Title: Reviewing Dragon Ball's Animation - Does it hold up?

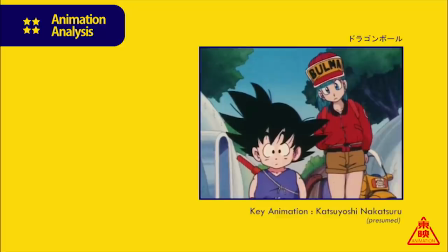Now technically speaking Katsuyoshi Nakatsuru and Takeo Ide would be somewhat part of that initial crew making uncredited
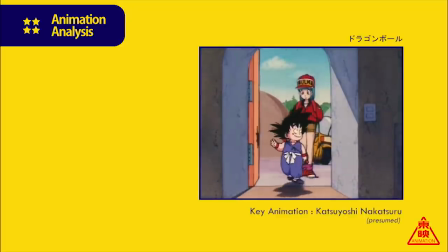contributions on two junior entries over this era however just never stuck around popping up on Last House and Saigasha episodes.
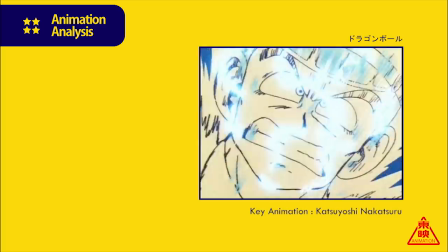It wouldn't be until a year later beginning with episode 50 they would probably integrate into my Aegis Core team.
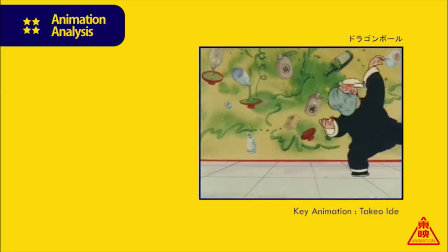Naturally having an animator like Ide who can draw just about every type of expression you could think of,
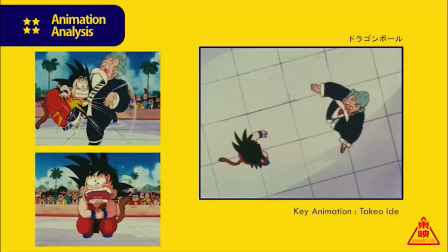and arguably one of the best on the production at doing it, while having simultaneously one of its most lively animators would mark the first stage of their golden era.
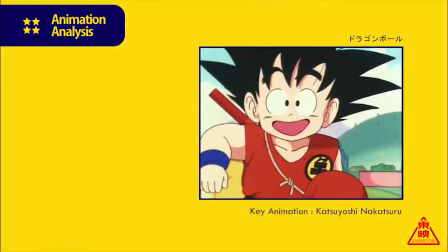However, before going further, I would like to touch on Nakatsura a little more and what he brought to the team.
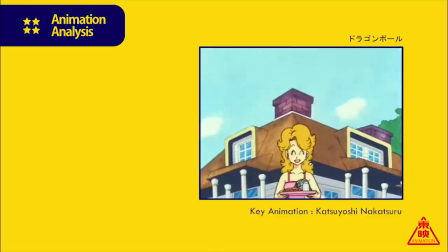It's no exaggeration to describe him as one of the most skilled animators on the production at large.
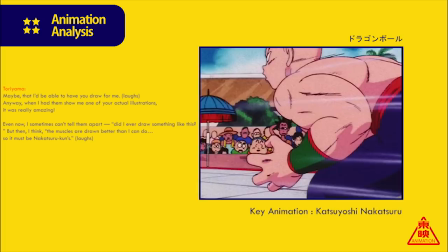So noteworthy, in fact, that his talents would be recognized by the series author himself, and not just in words only, but to the extent that it would lead to a collaboration between the two.
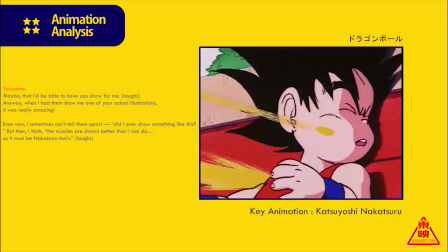Akira Toriyama would be so impressed with the result, to the point of proposing the cut-through, act as an assistant cleaning up his rough sketches.
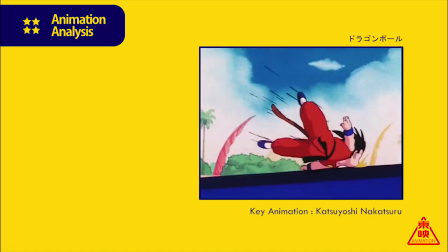Therefore, it should be of no surprise, saying that not only was the desire to bring the manga to life there from the start, but that he was one of the best at it.
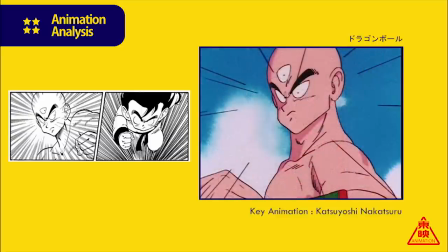However, this prioritization wouldn't be at the expense of animated movement. If anything, the cut-through scenes feature the most of it.
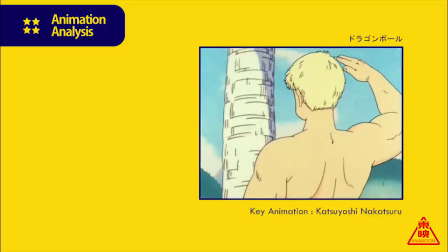His acting held a level of nuance to the movement, presenting a more looser feel to each one, and with that a certain charm distinctive to him.
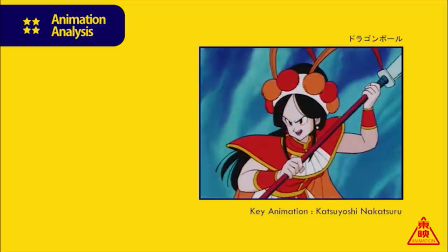It's honestly hard to imagine Junio's entries, or should I say the series at large without him,
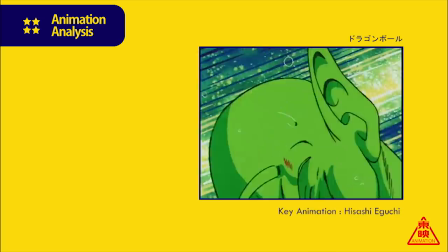but there are two other names that equally come under that description, and that is of course Masaki Sato and Hisashi Iguchi.
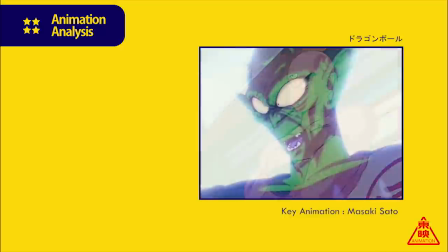Although both of their entrances would be ironically rather tame, it would be several episodes later, specifically 1.12, that you would get a proper taste of their work.
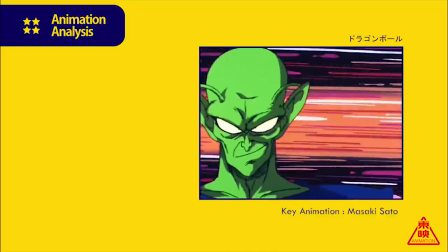The change in art style and the general quality to their drawings is much more noticeable and couldn't fit the nature of their scenes more.
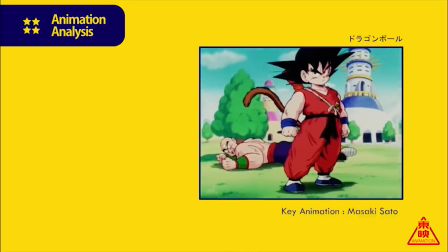Quite quickly, Sato's talents would be recognized and would find himself on many of the big climactic moments of episodes going forward.
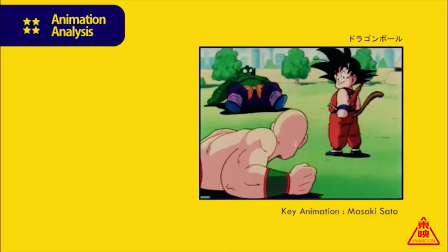Funny enough, it wasn't his actual animation that was particularly noteworthy. Of course, that's not to imply it was bad either, but rather his impressive art that stood out.
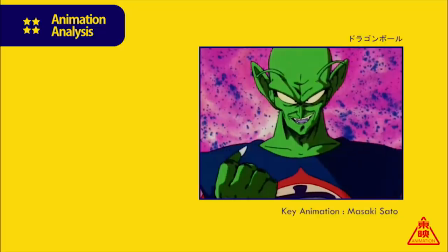Sato's expertise in making still drawings appear so expressive and distinct made his work hard to miss.
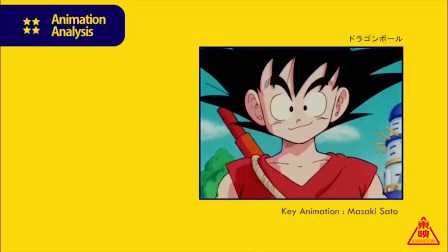And in a series that involves quite a considerable amount of exposition,
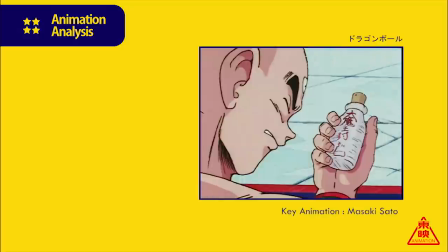and with that often quite limited character acting, certainly not an anomaly in the environment of TV animation,
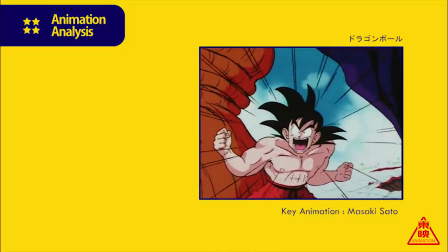having expressively detailed character art is a nice counterweight to make a scene still carry impact,
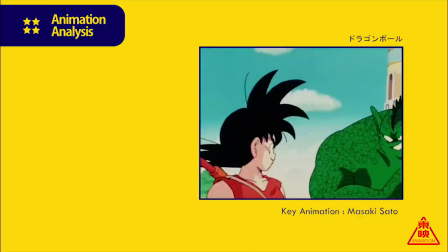and it's hard to know the time in his work that it didn't. Of course, the question that hasn't been answered is how?
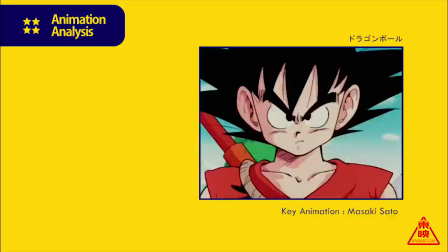How did his work stand out amongst his equally skilled peers? After all, he wasn't the only one who attempted to replicate the style seen in the source material.
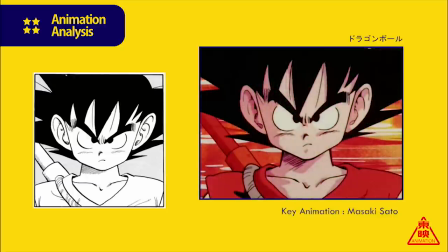Well, the simple answer is that not only did Sato faithfully replicate said stylistic notes incredibly well, but more so he enhanced them to a substantial degree.
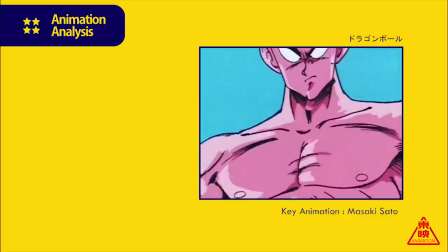This expressive reimagining would be approached for bold line work, three tones of shading, and a concise shape design for it.
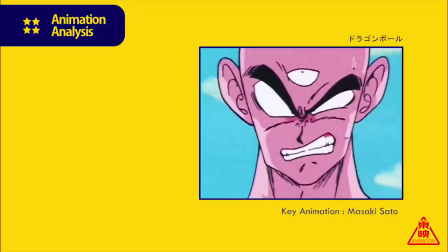That's not to say said stylistic works were entirely unique to the series, but rather that it had never also been consistently present in an animator's work.
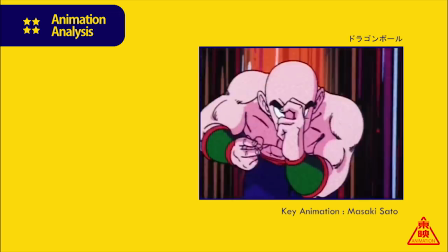The most fascinating aspect of all, however, is what a unique voice he had despite only being several episodes in.
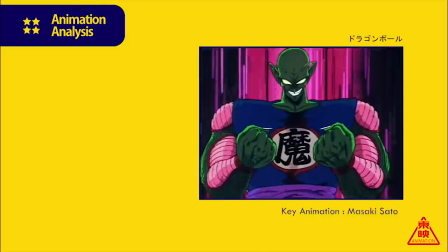Not only had Sato adapted to the style instantly, but already found such a distinctive method to approach the series with. It should be of no surprise Sato would quickly have a strong influence over Dragon Ball's staff, with many Nakutsu included, changing up their art styles to match him.
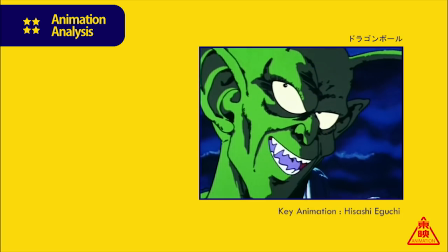Now, with all that said, let's flick back to his close friend and colleague, Hisashi Oguchi.
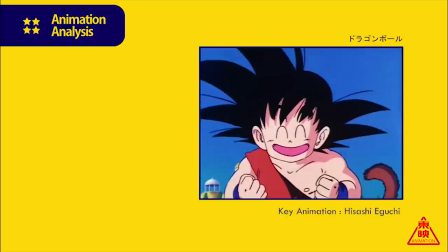Although his own drawings were appealing in their own rights, Oguchi would rely more on character acting, making for some charming moments with the cast.
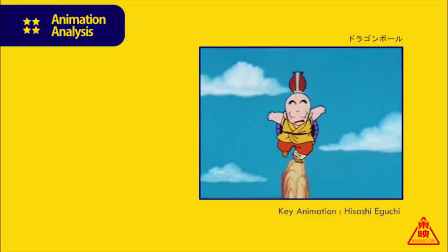And much like Nakatsuru, his work followed in being more dense animation-wise than many of the other core staff, adding an extra touch of likeliness to junior entries. Of course, when looking at his resume, animating light-hearted scenes certainly wasn't new ground for him.
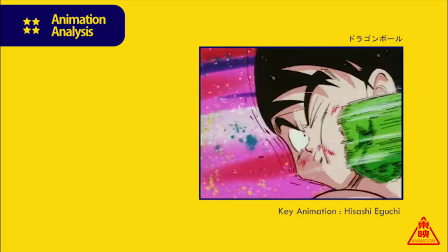However, it was quite the contrary with action, having very little experience with it up until now and so with a series that very
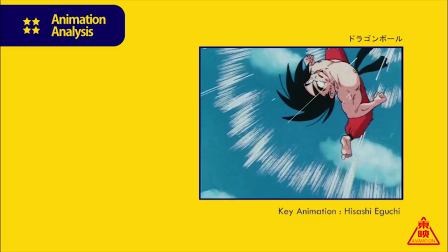much was filled with it would be a great fit to experiment with more action orientated scenes.
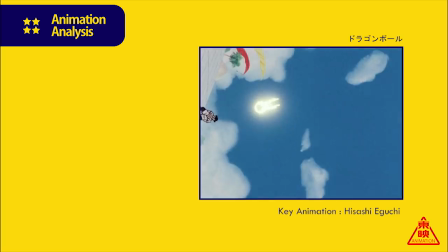This clip here from episode 139 is an example of him doing just that and sits as some of his most interesting work on the series.
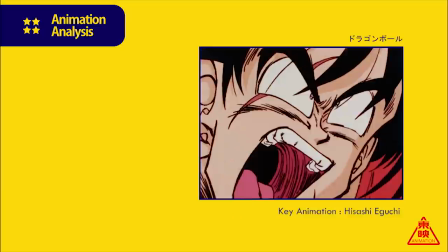The camera work is incredibly dynamic with the Gucci pulling off a series of camera rotations
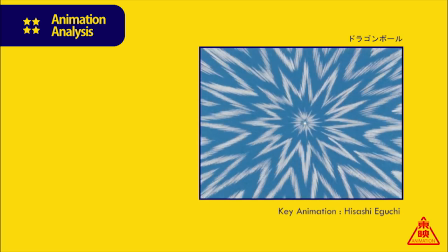around the stadium floor providing a feeling of speed and unpredictability to the attack.
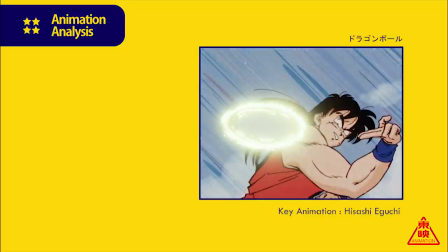It's equally packed with great poses and some very intense expressions throughout.
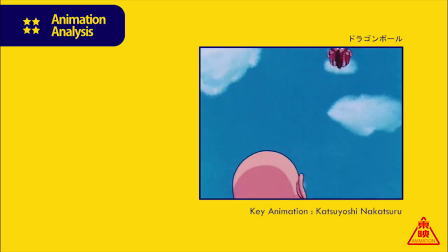Overall, with such a strong team of animators assembled, Junio's entries going forward would be their best,
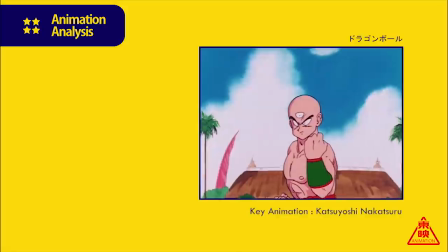amassing quite a fan base with many who'd codify their work as the standard of good draggable animation.
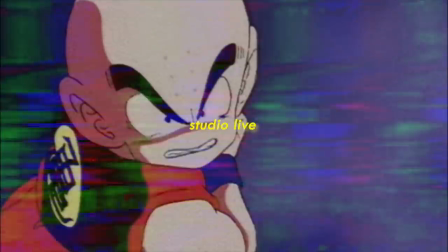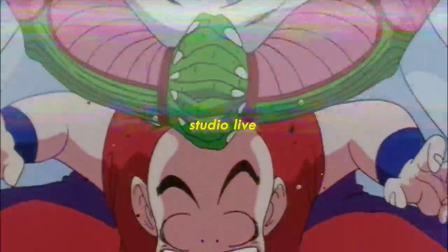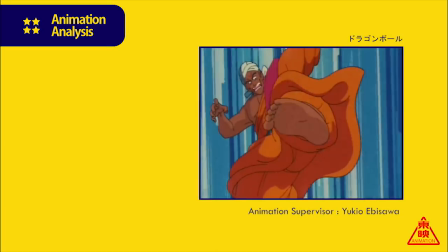Studio Live seemed to parallel Last House in more ways than one,
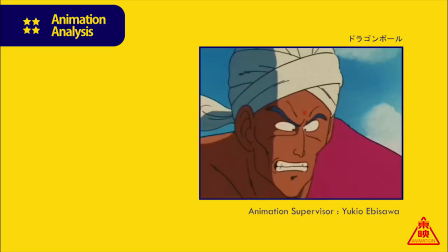whether it be through garnering quite a similar reputation and time for their supervisor's unrefined approach,
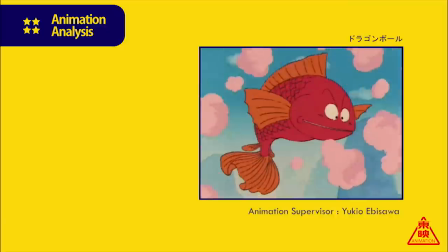all while ironically looking hardly out of place in this era. Either way, you'll likewise seldom find praise for live.
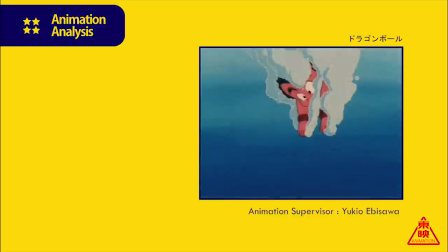Now, in regards to being underrated, I wouldn't go as far to add this as another tick to their list of similarities between the two, with their entries being quite subpar.
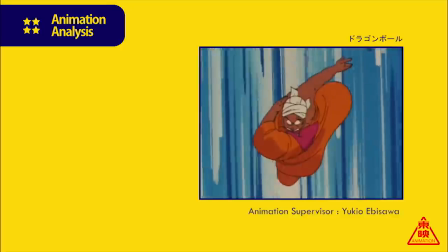Even still, they did host a notable creator, while not particularly well known at this time, would etch out quite a successful career.
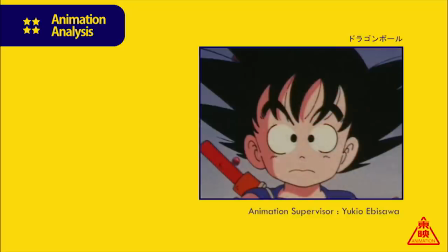Firstly though, let's kick it off with the animation supervisor, for Studio Live's Dragon Ball team, Yukio Ebisawa.
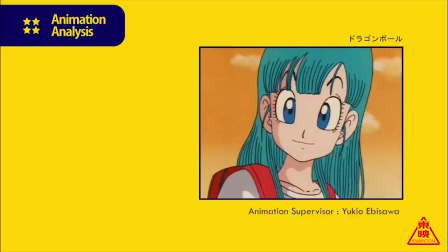His debut would be with Episode 5, and much in line with many of the other supervisors,
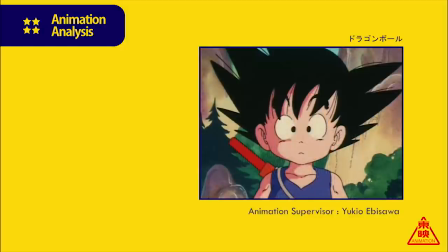it doesn't deviate away from the character sheets for the most part and holds appeal, although that is somewhat debatable going forward.
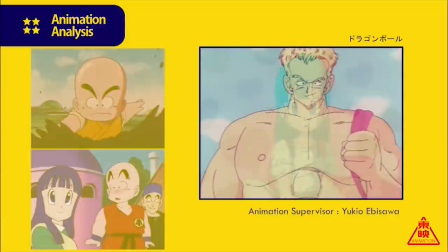Unfortunately, his drawings can be somewhat inconsistent in quality, featuring some quite odd anatomical proportions.
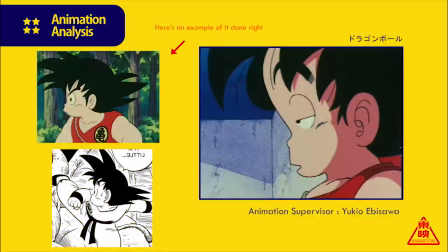He especially seemed to struggle with profile shots, often drawing the top of the head rather large, with a strong curve outward, and sitting a fair way back from the jaw.
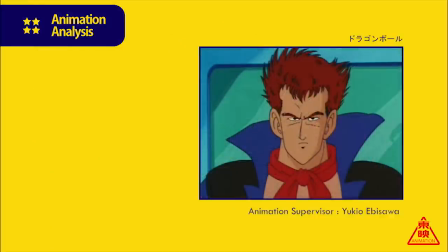Likewise his tendency to draw tall triangular shaped heads seems to remain the same as in his Dr. Slump days.
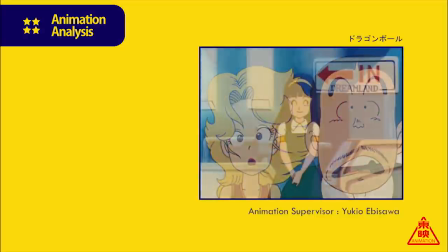It's more so older characters that seem to be subject to this odd trait,
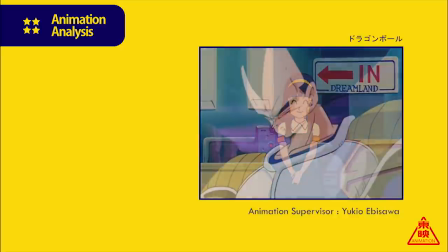however is rather tame in comparison to his later contributions so I guess we should be thankful for that.
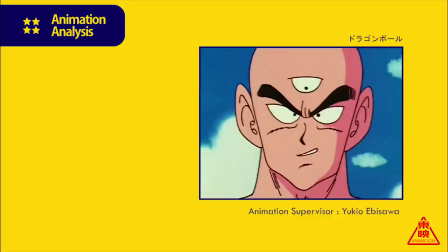Still despite his unorthodox approach, he did attempt to stay in line with the manga and was somewhat successful adapting the more angular stylisation in his episodes,
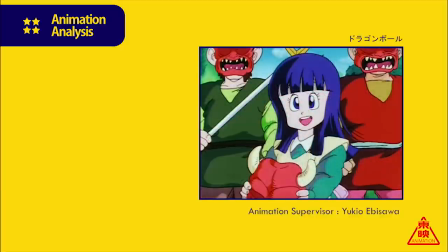albeit somewhat exaggerated at times for better or worse. Even despite these artistic shortcomings, his episodes didn't suffer the same fate as Last House in terms of limited creative freedom,
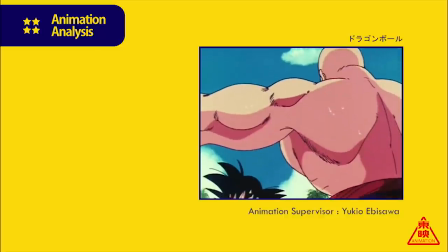acknowledging the talents of those under him thus being more lenient with corrections.
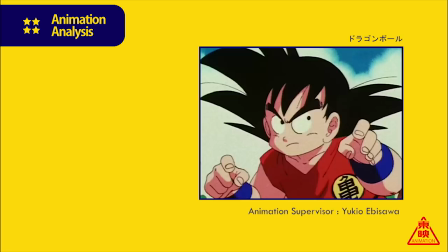As a result of this approach, studio live entries are all the richer for it, featuring a decent amount of expressive and appealing character art.
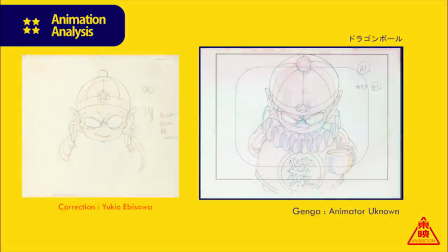Of course Ebisawa isn't exempt from his fair share of questionable corrections, but it is to a lesser degree than many supervisors.
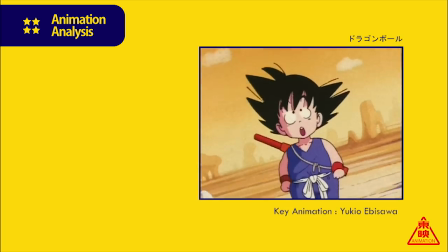Outside of the supervisor role though, he would also be a regular animator and even storyboard on occasion.
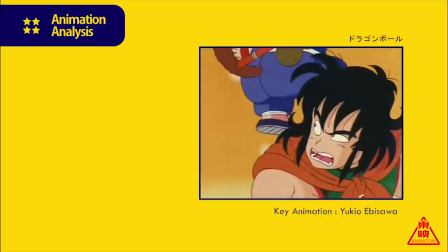I wouldn't say his work in either field is exceptional, although it's undeniable he was versatile and fast.
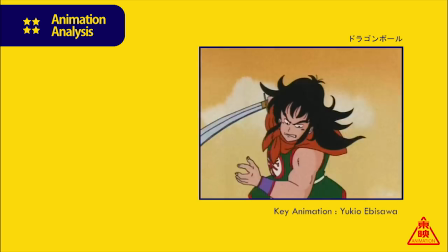It's no secret that TV anime schedules are quite demanding, so to supervise, storyboard and contribute key animation is no easy feat.
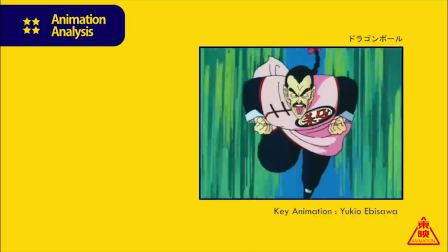Now you wouldn't be mistaken for assuming his work in the latter areas to be likewise quite subpar,
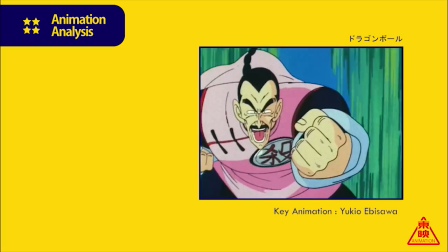and in regards to his own key animation you would be correct, being rather conservative and quite formulaic.
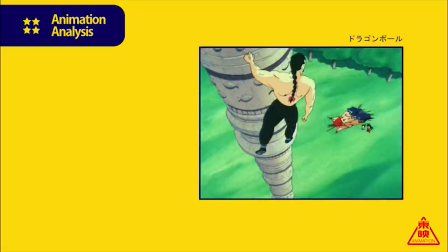His storyboards however don't share the same fate. By this time he was more than familiar to the role and that does show.
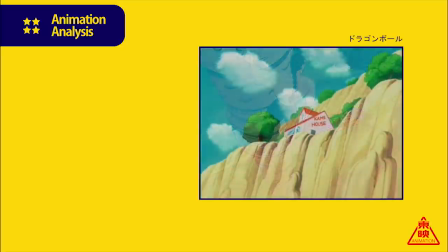One particular quirk that stands out most is his use of long shots to convey a sense of scale through contrast between characters and their surrounding environment.
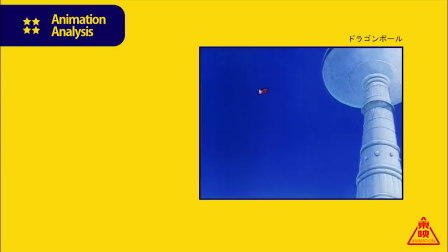The strongest example of this is his board for the sections involving Goku's training in episode 131.
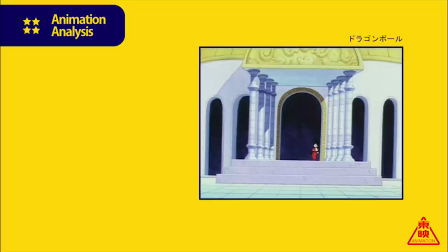There's already a natural sense of grandeur to the lookout thanks to the original design by Akira Toriyama,
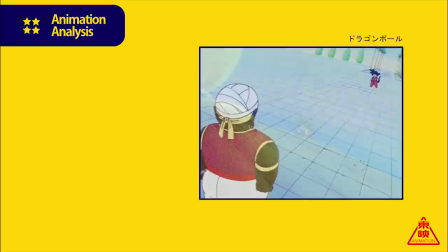but that's further enhanced through Ebisawa's angles and his placement of characters within said environment, making for some quite atmospheric moments within his work.
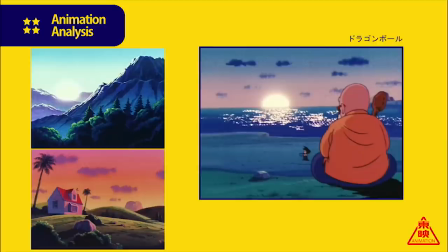Now, I mentioned the live team would host a notable name, and with that final bit on Ebisawa, there's no better time to discuss their work, or should I say her work.